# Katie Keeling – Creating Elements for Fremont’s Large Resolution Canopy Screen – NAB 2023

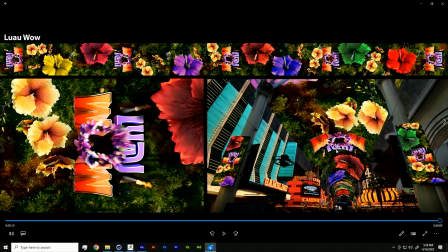And also using the length of the screen. So one of the reasons why I use the take system and kind of blended each background together is because I didn't want repeating tiles down the screen. It's really compelling when you can see the entire length and it's completely unique all the way across, as opposed to something that's tiled and you can kind of tell it's tiled. So with that said, I wanted to show you guys some videos
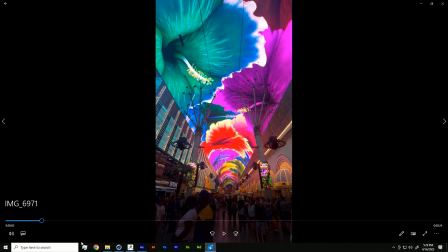of the, sorry, 1 second, of the screen in action.
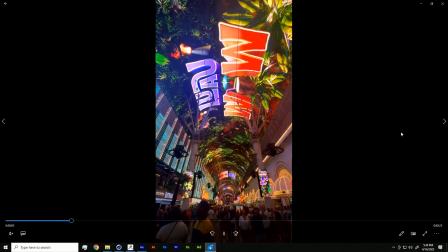So took these the other night. We went out and tested our graphics.
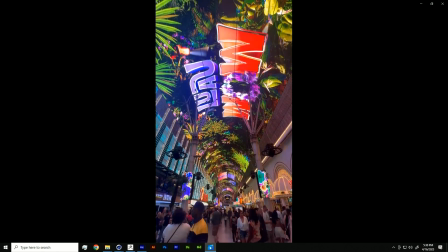And this is how it looks on the big screen.
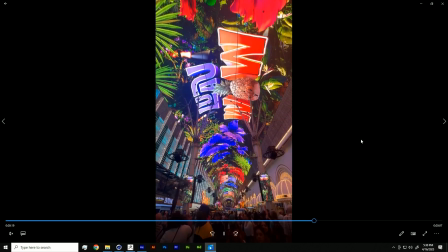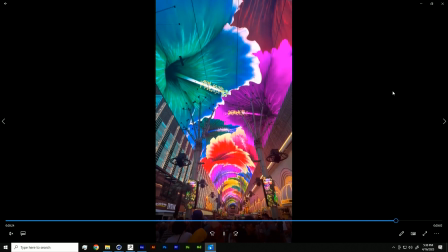And so these were some of the other textures that I created.
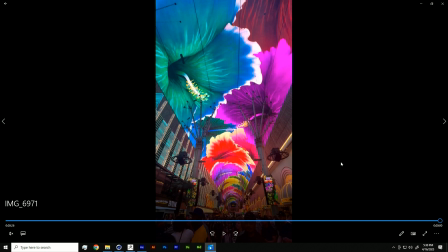Basically just took the diffuse texture that I made in ZBrush, brought into Photoshop, did a little bit of color editing, brought that back into Cinema, and then just replaced that one out. Has the same normal maps and displacement maps, but it's just the color that I changed on that one. So a few other visualization things that we use are our missing pixels map. And now this one's really important because the support structures of the canopy actually obstruct some of
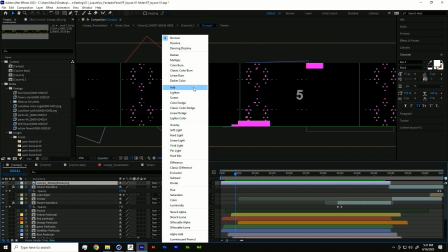the artwork. So I'm come in here.
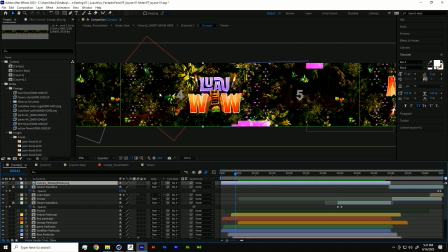I just changed the blend mode to lighten, but you can see these clusters of pink pixels.
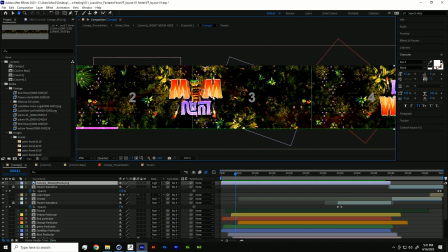That's where the support structures are. So something like this, we probably wouldn't want that there. Anything with any kind of messaging, you don't want it to be obstructed because then people can't read it.
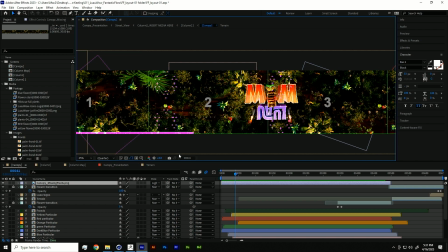But stuff like this, just general filler artwork, that's kind of what you want in those areas. So this one, we'd probably have to scoot down a hair.
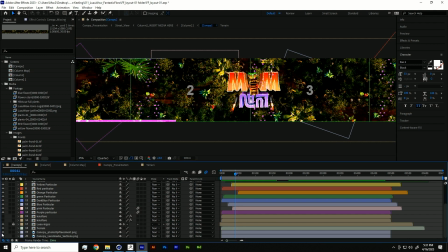We also utilize a photo op placement map.
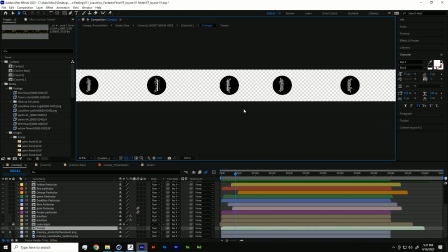And what this does, this just kind of tells me, it's a cheat sheet for me,
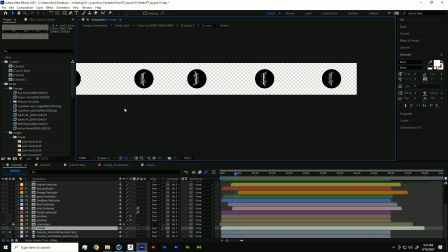that shows me kind of where to put the important pieces of information.
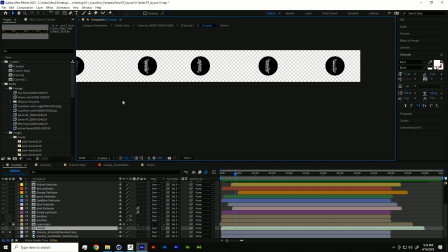And the reason why they're not like perfectly
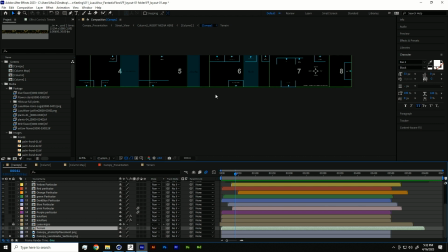distanced from each other is because it's actually different things on the street that we kind of want to pay attention to.
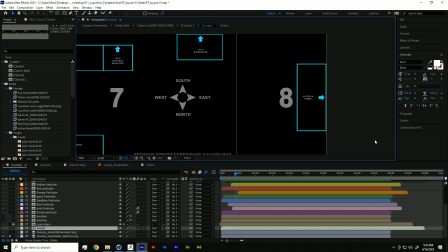So this would be, if you could imagine this being Fremont Street, this is 4th Street right here.
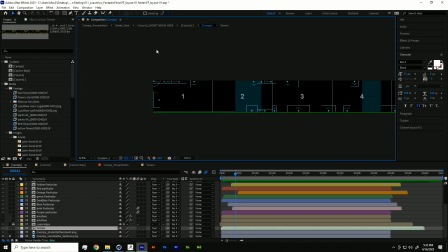Down at the end, this is Main Street. So standing here at the end, you want your logo to be up. You want the top of the logo to face this side of the street. So when you're standing there, you'll actually see it the proper way and you can take pictures of it.
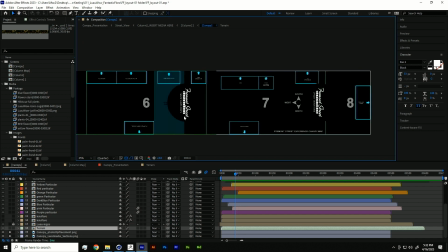So I call it a photo op placement. So when we have people come down to take pictures for different promos we're doing or different partnerships we're doing with companies like LVCVA, it's nice to have their logos in specific beautiful spots on Fremont Street.
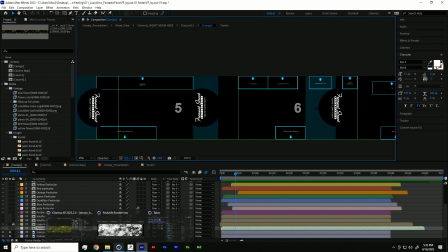So for instance, what I mean by that is
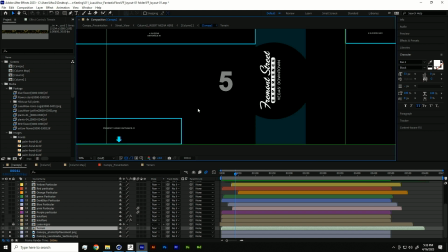this one right here by number 5. This is going to be right between the Four Queens and the Fremont Casino. So you're going to see those really cool marquees, those old school marquees with the canopy on top.